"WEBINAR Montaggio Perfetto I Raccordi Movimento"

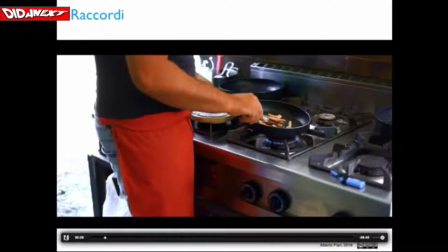45:59 per esempio questo è un raccordo sul movimento è un raccordo sul movimento ma che associa anche i colori e gli oggetti per cui abbiamo nel passaggio
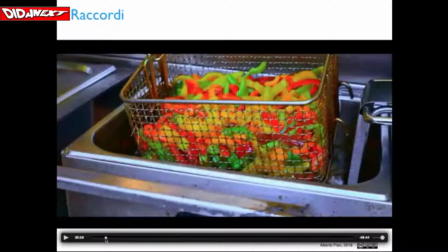46:15 da questa reggitrice da una padella ma friggitrice abbiamo dei colori che
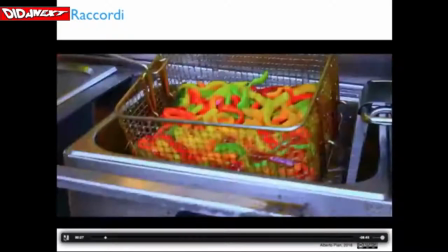46:23 sono simili abbiamo un movimento è quello che corrisponde non so se lo notate mentre lui solleva il coltello solleva il coltello ecco che si solleva sono dettagli vedete
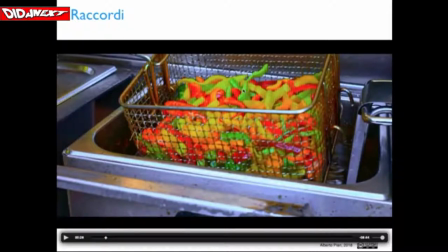46:37 che il noi siamo passati da un draft cut nei primi due webinar ha invece il final cut cioè il montaggio finale che serve appunto per
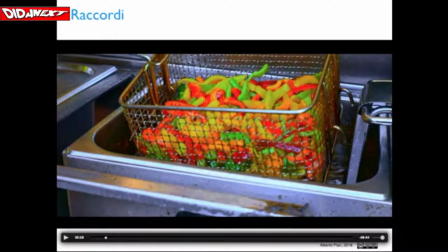46:51 sistemare con molta precisione alla precisione del fotogramma questi elementi quindi voi notate che in questo
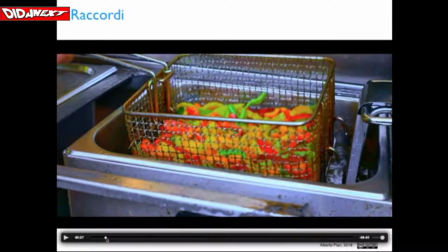46:58 caso il montaggio è stato effettuato proprio sul fotogramma qui lui alza il coltello e mentre sta il movimento del coltello si sta per combire perché il film ovviamente continua il coltello viene alzato abbastanza è stato bloccato in quella esatta posizione perché il
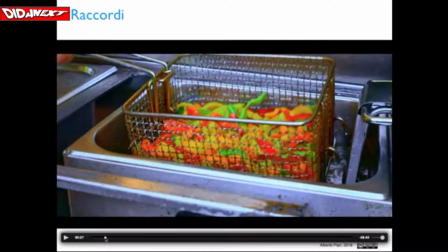47:17 raccordo sul movimento è perfetto esattamente in questo punto però se
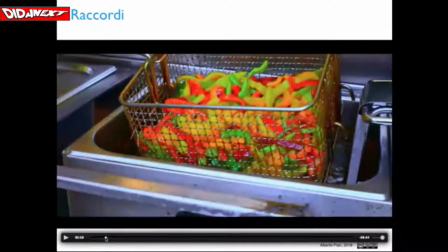47:23 voi scorrete questo film questo film è
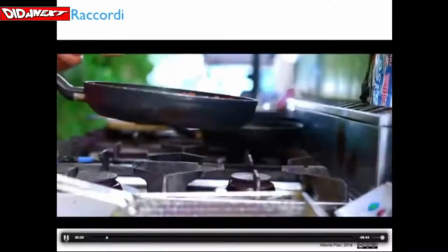47:27 composto direi quasi esclusivamente da raccordi basati sul movimento che
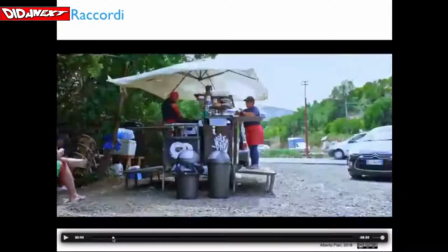47:36 voi trovate vedete come per esempio questo che è quello sul quale
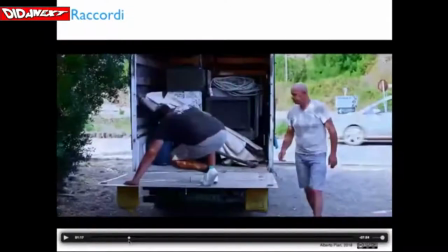47:41 io voglio poi lavorare con voi eccolo qua che è questo, noi abbiamo un soggetto qui che sta camminando a rallentatore e poi la sua camminata viene
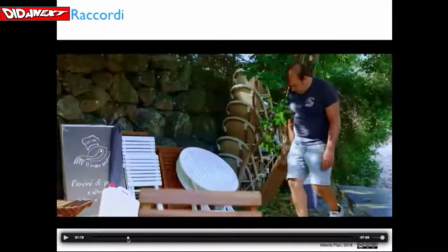47:52 agganciata a un altro movimento sempre dello stesso soggetto e qui sono molto importanti anche le posizioni delle gambe perché devono rispettare una continuità dell'azione però in un'inquadratura radicalmente diversa,
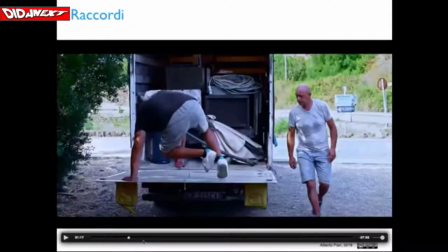48:09 un'inquadratura e un'azione radicalmente diversa, eccolo Noi avremo tutta la scena,
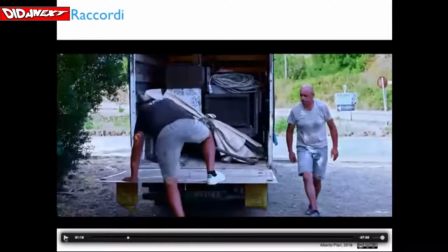48:15 qui abbiamo tutto il girato e cercheremo di capire come si possa montare.
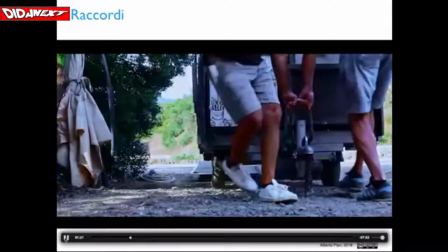48:22 Quindi lui arriva poi qui sopra e dopodiché c'è il passaggio a questo punto.
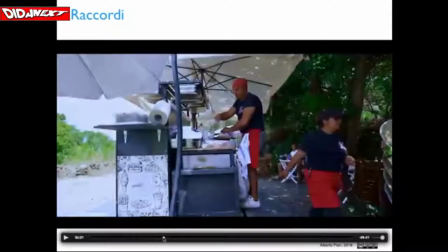48:28 Quindi vedremo, ma insomma poi se vedete tutto il filmato voi potrete notare tutte queste cose,
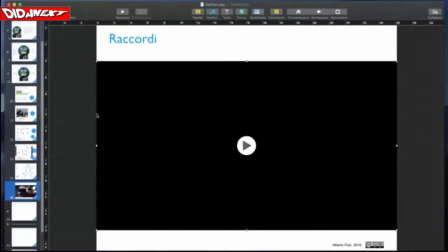48:37 almeno spero che le notiate adesso che vi ho spiegato il meccanismo in che cosa consiste.
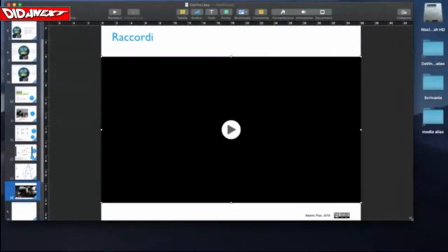48:43 Bene, questa prima parte, che è la parte teorica,
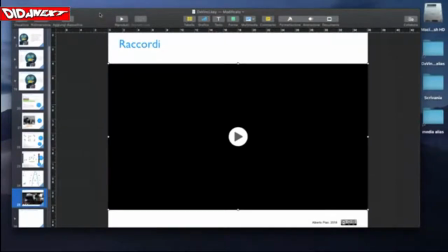48:47 è terminata e quindi adesso abbiamo una mezz'oretta di lavoro invece sulla parte tecnica. Quindi potete aprire Da Vinci, aprite il progetto che abbiamo condiviso e cominciamo a lavorare.
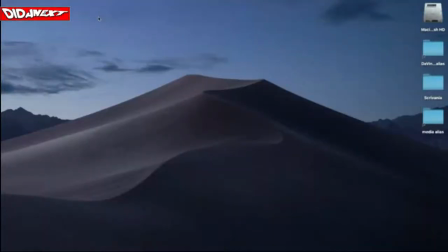49:00 Intanto io vi do
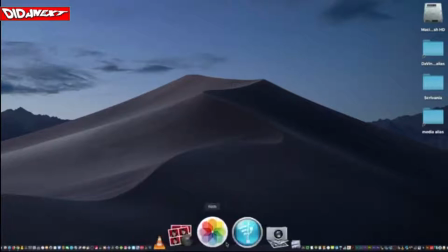49:07 un'occhiata mentre anche io apro il mio Da Vinci.
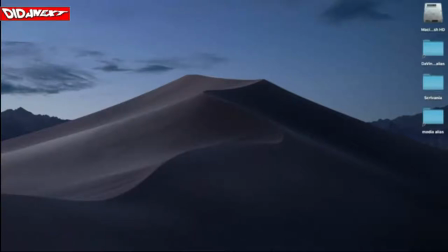49:14 mentre a premio da Vinci do un'occhiata alla chat per capire se c'è qualcosa ecco qualcuno dice che sono
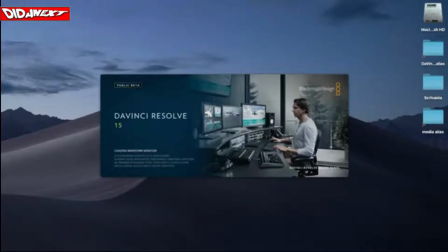49:28 che sono argomenti del tutto nuovi molto interessante sì, bene, mi fa piacere qualcuno ah,
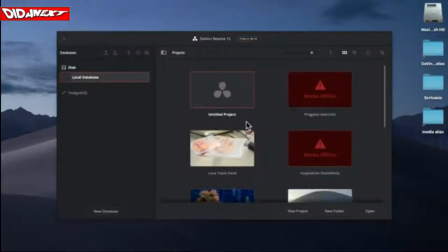49:34 scrive una domanda si possono comprare webinar presenti con la carta del docente? no, io non sono un'azienda quello che leggete il messaggio di benvenuto all'interno
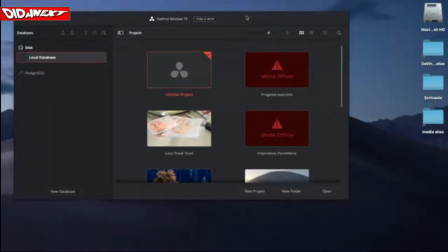49:48 della classe dove ci sono tutte le spiegazioni del caso. Poi comunque lo riprendiamo, riprendiamo le vostre domande poi alla fine del webinar.